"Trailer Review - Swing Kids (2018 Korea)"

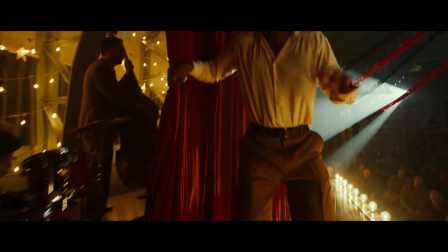[0:00]
Can a Trailer Tap Dance? Hi, my name is Derek Liu, here with a review of the trailer for Swing Kids.
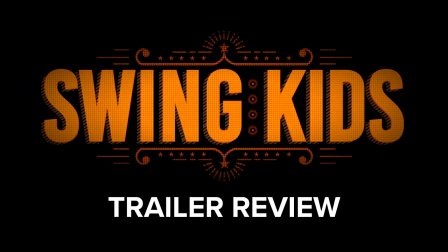[0:07]
If you haven't seen this trailer yet, click the link down below in the description.
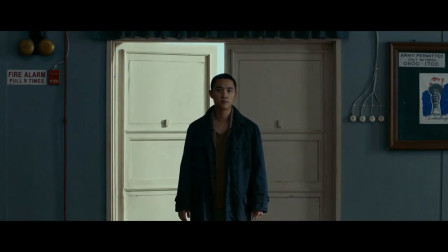[0:10]
Swing Kids is a Korean 2018 film set during the Korean War, where soldiers at a POW camp set up a tap dance show as a diversion from the war.
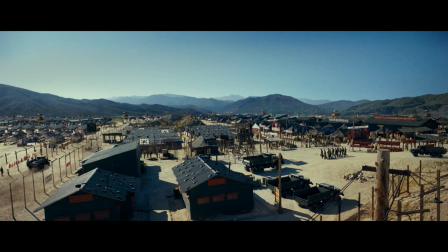[0:19]
The trailer opens on a wide shot of the prison camp.
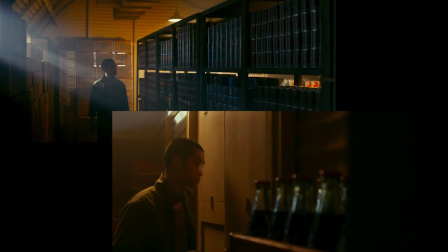[0:22]
In the second and third shots, it quickly establishes the theme of rhythm via a character counting out beats.
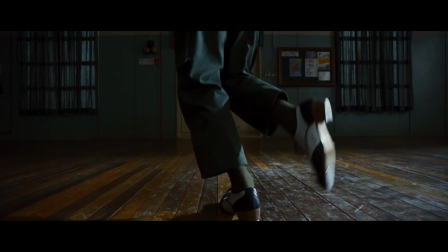[0:31]
The fourth shot is of tap dancing feet. This trailer gets to the point, and fast.
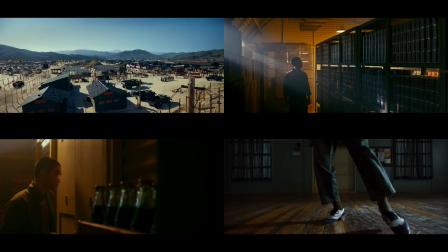[0:37]
From the first four shots alone, we know tap dancing in Korean prison camp.
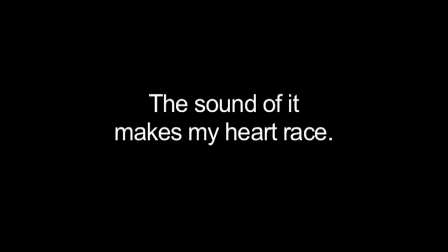[0:42]
After the logos, there's a voiceover by the protagonist about how the sound of tap dancing makes his heart race.
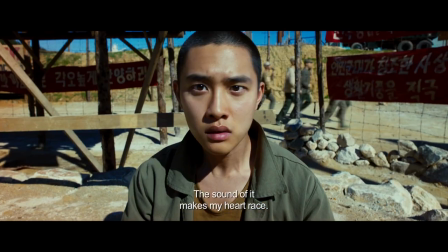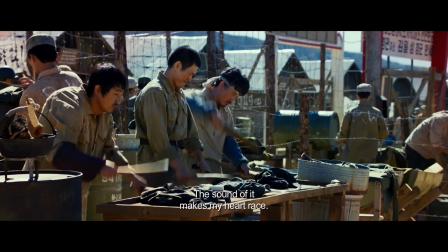[0:53]
Now, I haven't seen the film,
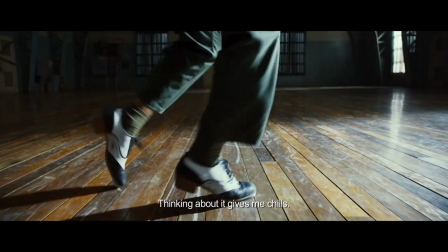[0:55]
so I don't know whether to give credit for this editing to the film or the trailer editor. but it's a great way to get us into the protagonist's frame of mind.
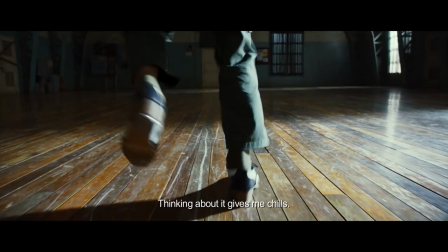[1:03]
He sees rhythm everywhere he looks, and his love for it is all-consuming.
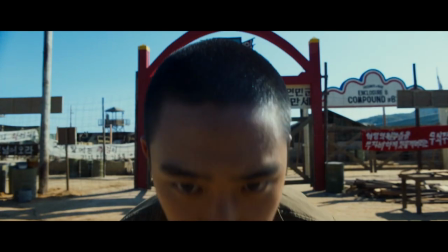[1:08]
There's a match cut of him about to do a kip-up, which cuts to him standing outside. The trailer pauses in this moment to give the audience a breath. This title card emphasizes the idea of rhythm, resets our palate, and transitions to the shots of him practicing day and night.
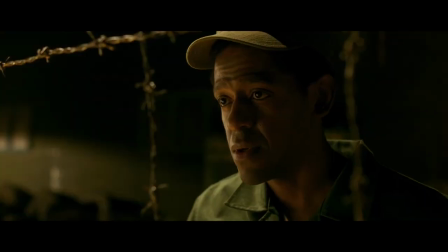[1:26]
The music, prison's alarm, and his feet continue the rhythm motif.
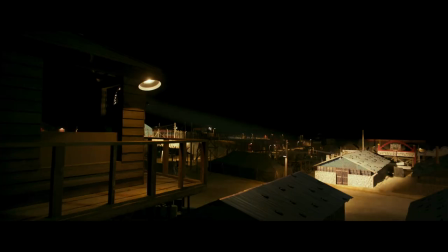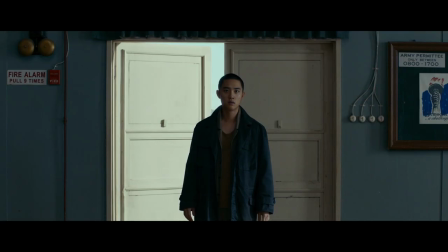[1:35]
He discovers a group of people in a building with a stage, they hold out some tap shoes, he's ready to go.
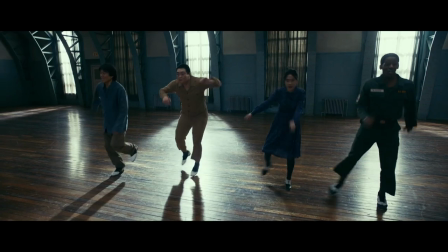[1:41]
Now that we're past the introduction, an obstacle is introduced.
Commie boy, you wanna dance?
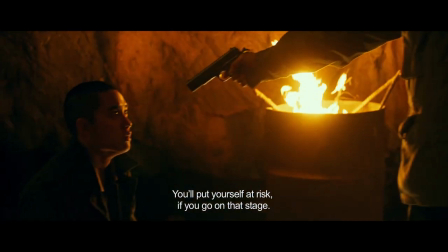[1:46] I dance? You put yourself at risk.
And just like that, we're already segueing to the climax.
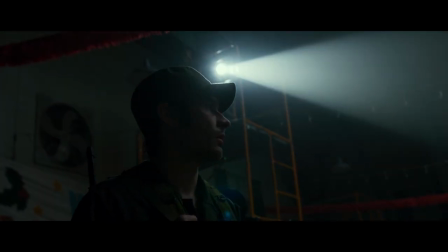[1:51] If you go on that stage.
The trailer builds its climax to the sound of drums. A spotlight for a show is ignited, and the group is ready to perform.
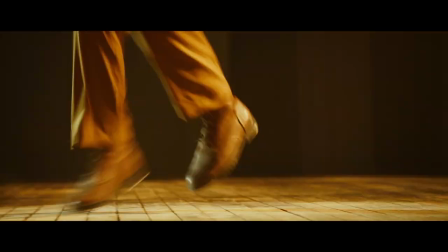[2:00]
There's a montage of people dancing, getting beat up, a fire, and a crowd cheering.
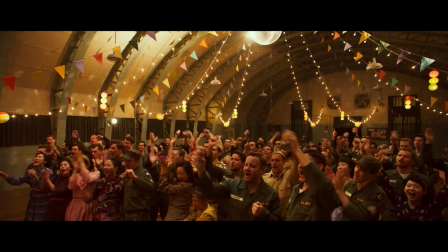[2:05]
The cutting increases in pace until the last footfall on the stage. Music stops, the protagonist turns around.
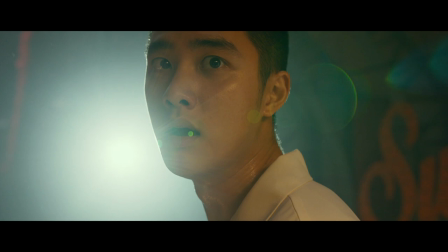[2:12]
Will the audience cheer?
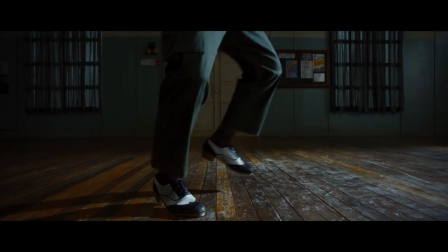[2:17]
This is a wonderfully edited trailer. Everything about it emphasizes the rhythm, sound, and images of tap dancing.
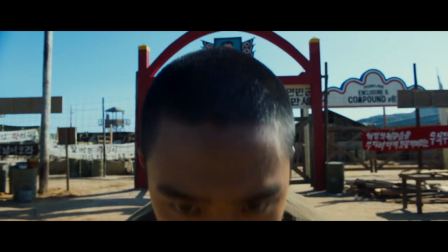[2:24]
Really, the bare minimum this trailer needed to do in order to get its point across was combined tap dancing with the setting of the Korean prison camp.
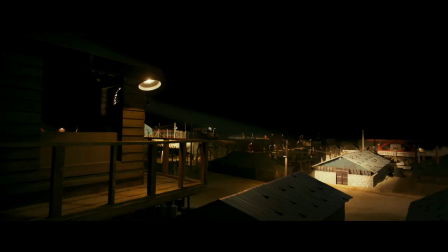[2:32]
The hook of that combination is so unique it can turn heads in a single sentence. The visual storytelling is also incredibly potent.
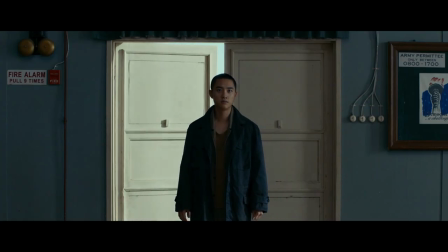[2:40]
I feel like this trailer could have worked without any dialogue. It's not at all confusing to understand the sequence of images.
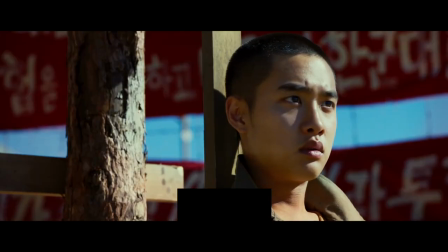[2:46]
Prison camp, man watching someone tap dance, man sees rhythm in everyday things, man practices tap dancing,
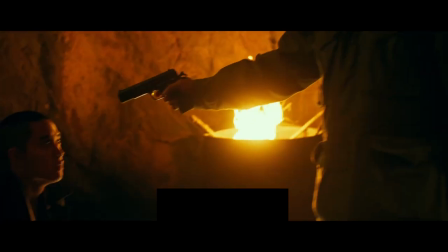[2:53]
he meets people, they tap dance together, he is confronted and held at gunpoint, there's a show, there are images of violence and struggle,
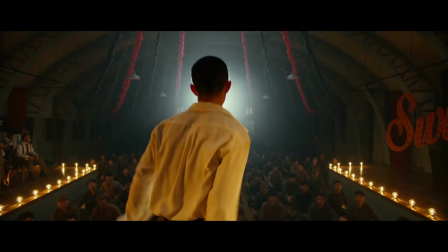[3:00]
and the show finishes.
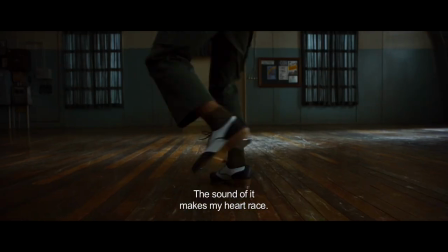[3:02]
That would have totally worked on its own, but the dialogue adds a bit of insight into the character and a clearer understanding of what's at stake.
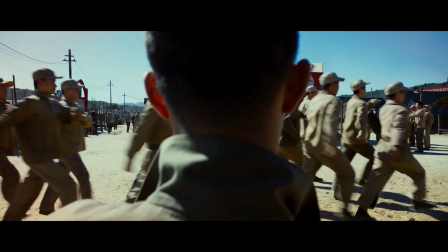[3:10]
The execution of the trailer's editing takes it to another level entirely. I love the ebb and flow of the dance and the breaths.
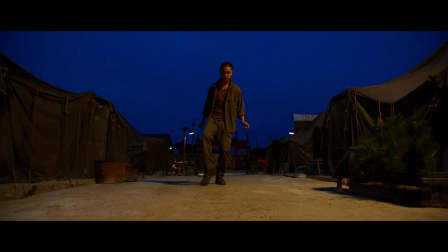[3:18]
The dance scenes range from from slow when he's practicing to the high intensity of the final performance. The title cards both emphasize the themes of the story and act as the breaths to punctuate the tapping.
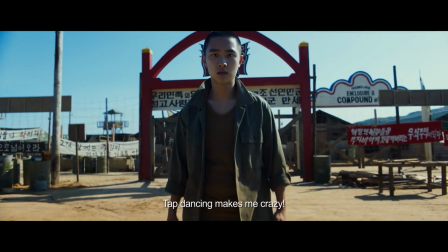[3:31]
Breaths in trailers are important because in allowing slash telling the audience to take a breath,
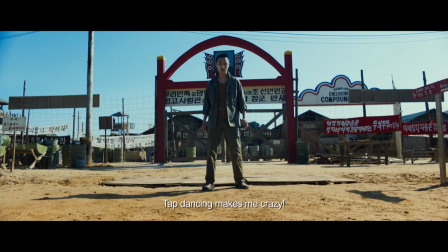[3:37]
they both provide a break while also telling them something big is coming.
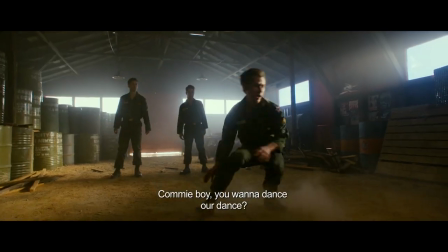[3:42]
There's an inherent intensity to tap dance which keeps me on the edge of my seat, so the breaths are welcome.
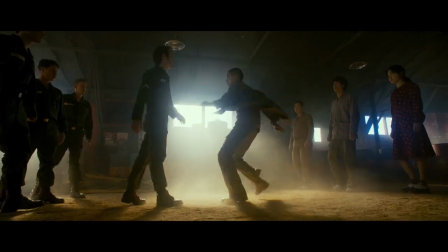[3:47]
And the final climax, set to the sound of drums and tap dancing, is the longest and most intense in the trailer.
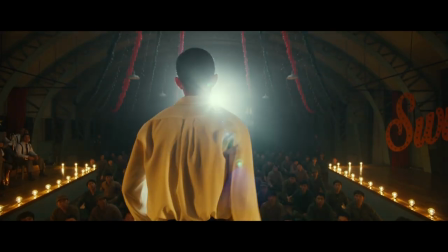[3:53]
Like the protagonist, I can feel my heart racing up until the final moment. And the trailer cutting to the title before we hear any audience reaction from the performance is perfect.
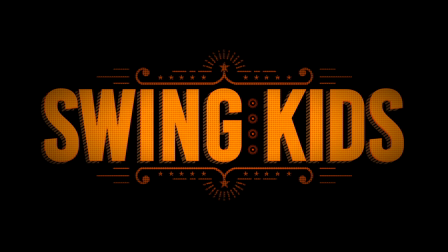[4:03]
We can't help but want to know what happens next. This is a fantastic trailer.